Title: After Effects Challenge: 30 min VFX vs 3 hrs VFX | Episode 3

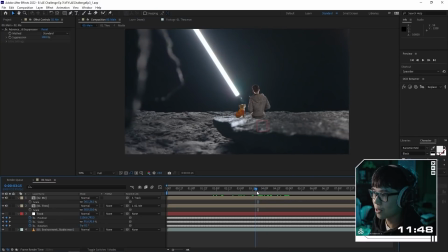248s
Oh, this is actually not too bad. This is a good start. I say this is a good start when I only have less than 12 minutes left.
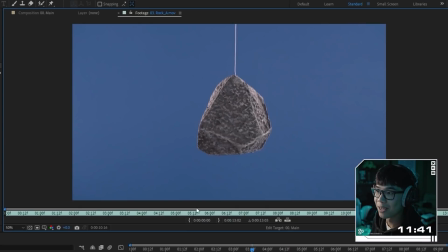254s
Now to actually start building the scene. Oh, wait, there are rocks. Oh my god.
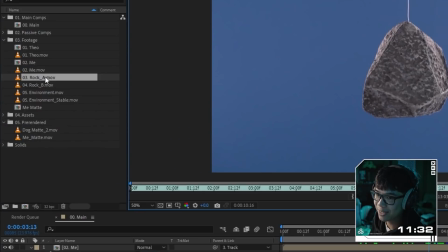260s
What am I gonna do about these rocks? I still haven't keyed them. Okay, we're gonna only use 1 rock, okay?
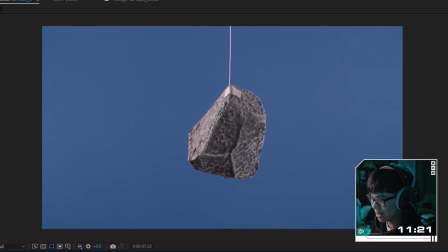265s
I have 2 rocks, but I'm only gonna use 1. We're just gonna use about 8 seconds of it. I'm just gonna do a really quick, rough job, and this is not looking terrible.
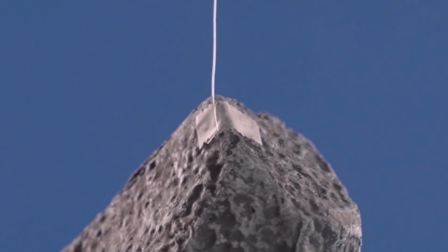273s
So I don't think I'm gonna be able to paint that tape out, but I can at least paint like the tip of that wire out.
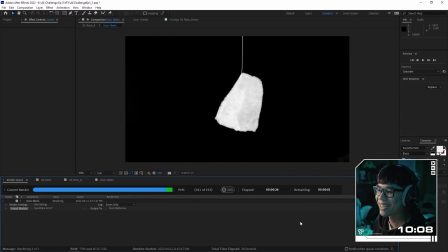278s
I don't know about you guys, but it's getting a little hot right now because I have 10 minutes. Look at that. That's actually not terrible. Not terrible is what I'm aiming for.
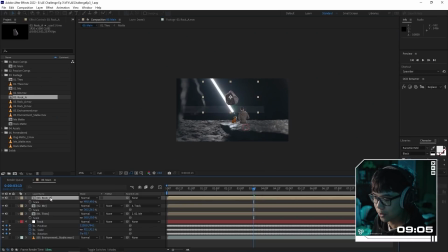284s
We're gonna put in that rock. Oh, wait a second. What do I need these rocks for again? They were gonna be floating, but why does it matter if there's no city in the background.
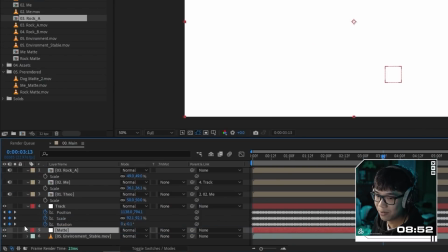292s
Oh my gosh, I have 9 minutes left. I need to get rid of the background in this environmental scene, and I haven't even started that yet. And I just realized that this shot is reversed. Oh, wait a second. I can't do that because I've already tracked everything. So it's gonna be a pullout. I wanted it to be a push-in, but now it's gonna be a pullout. It's okay. It's okay.
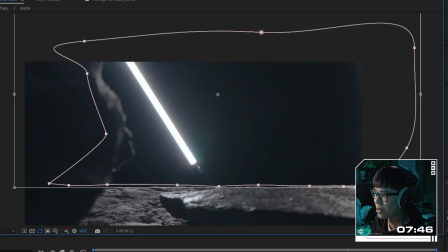309s
We're just going to hide the end of this surface with some fog. Oh, I just slapped it in and it doesn't look that bad. I can't really do anything with this rock now. We're just gonna forget about the rock, guys. What do I track this to?
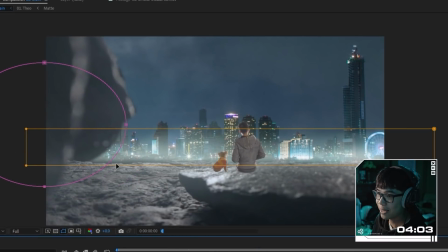320s
The secret to hiding your jank is adding fog and adding lens flares. It doesn't even look like it's happening in space.
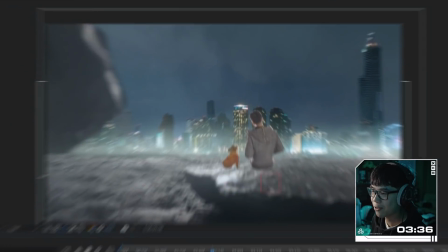326s
Oh my gosh, what am I doing? So the background is really bright. That means the foreground in me should be fairly dark. And there is no drop shadow. I don't have time to make a drop shadow, do I? I only have like 23 seconds left. What can I really do?
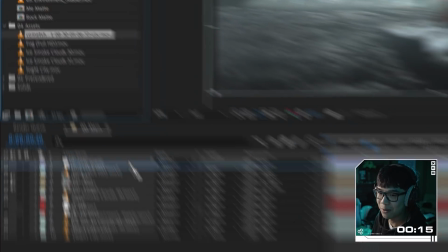338s
I didn't even add like the starry night sky. I wonder if I can do that in like 15 seconds. I'm gonna delete it. I don't have time. And that's it. I can't play it back, guys. I want to vomit. I'm just gonna hit Control M. All right, so the render is done. Let's watch it back and see what it turned out to be like.
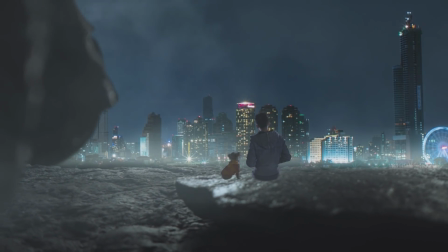354s
So we look at each other and then we look into the distance and yeah, it's not terrible.
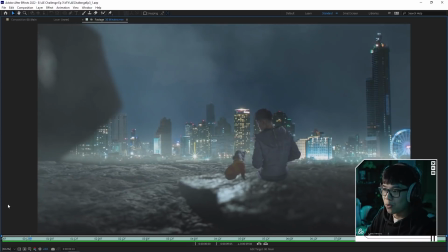361s
It delivers the idea. Like you can see that we're both on this rock sitting there and we're gazing into the cityscape. There's no like fantasy element to it, and it was very far off from what I actually want to accomplish because I didn't add the little rocks that would be floating around, because a lot of the time I think was just cutting out the two subjects and then like putting it into the scene and then just blending the elements together, which is basically what compositing is. Now, before we get into the 3-hour version, now, you may have noticed that I haven't complained about any technical issues in my 30-minute challenge. That's because we're doing something a bit special this time around to make sure that I suffer as little as possible by editing on this bad boy right here,
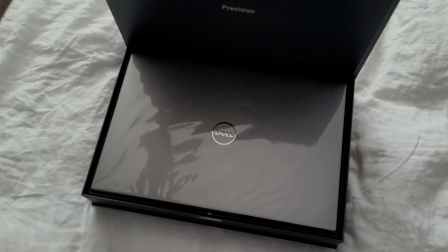399s
the Precision 5760. It's beautiful. Dell sent me this laptop to edit today's challenge with, and I've been testing it out for the past week just to see how good it is, because new laptops with better specs on paper doesn't always mean that it's great for creators. But guys, this one has basically turned my previous laptop into a giant paperweight. This Precision 5760 is rocking an i7-11850H, which is a beast of a processor that's giving me buttery smooth playback while I'm editing. It's got 32 gigs of RAM, so I can RAM preview efficiently in After Effects instead of clearing my cache every 5 seconds. As for graphics, it has the NVIDIA RTX A2000. This thin laptop has an RTX card in it. All the effects that I use that allow hardware acceleration will thrive on this thing,
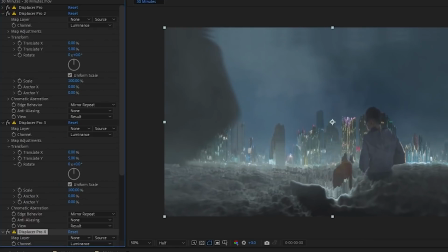442s
and I can like cake my footage with 50 effects in After Effects and it'll render just fine.
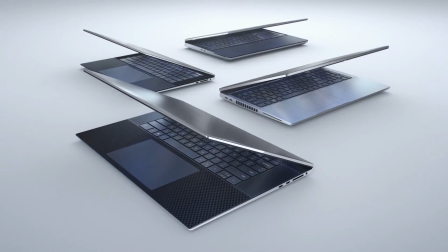446s
But one of my favorite things about the Precision 5760 is its small form factor. Despite it having a sleek and minimalistic design, it is a workhorse that I've just been bringing to coffee shops to edit on, and that 17-inch Infinity Edge display is so comfy to work on.
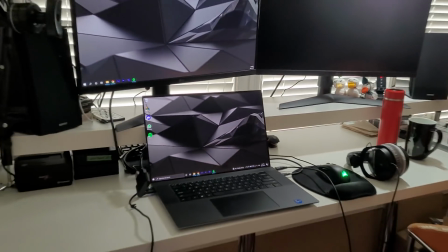461s
For this challenge though, I do have it hooked up to an external monitor just so I have the benefits of dual monitors.
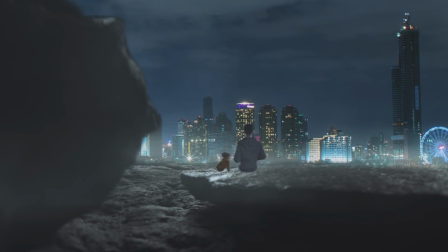467s
So far, despite the half-hour version not being quite something I'm very proud of, it's actually been a lot of fun creating it without all the usual technical hiccups. I'm excited to find out what it's going to be like editing the 3-hour version, so all right, with 3 hours on the clock, let's see what we can come up with. I have everything reset, so I've deleted all the pre-renders and all the comps. We're ready to start fresh with a lot more time, so much more time. Let's start the timer in 3, 2, 1, let's go.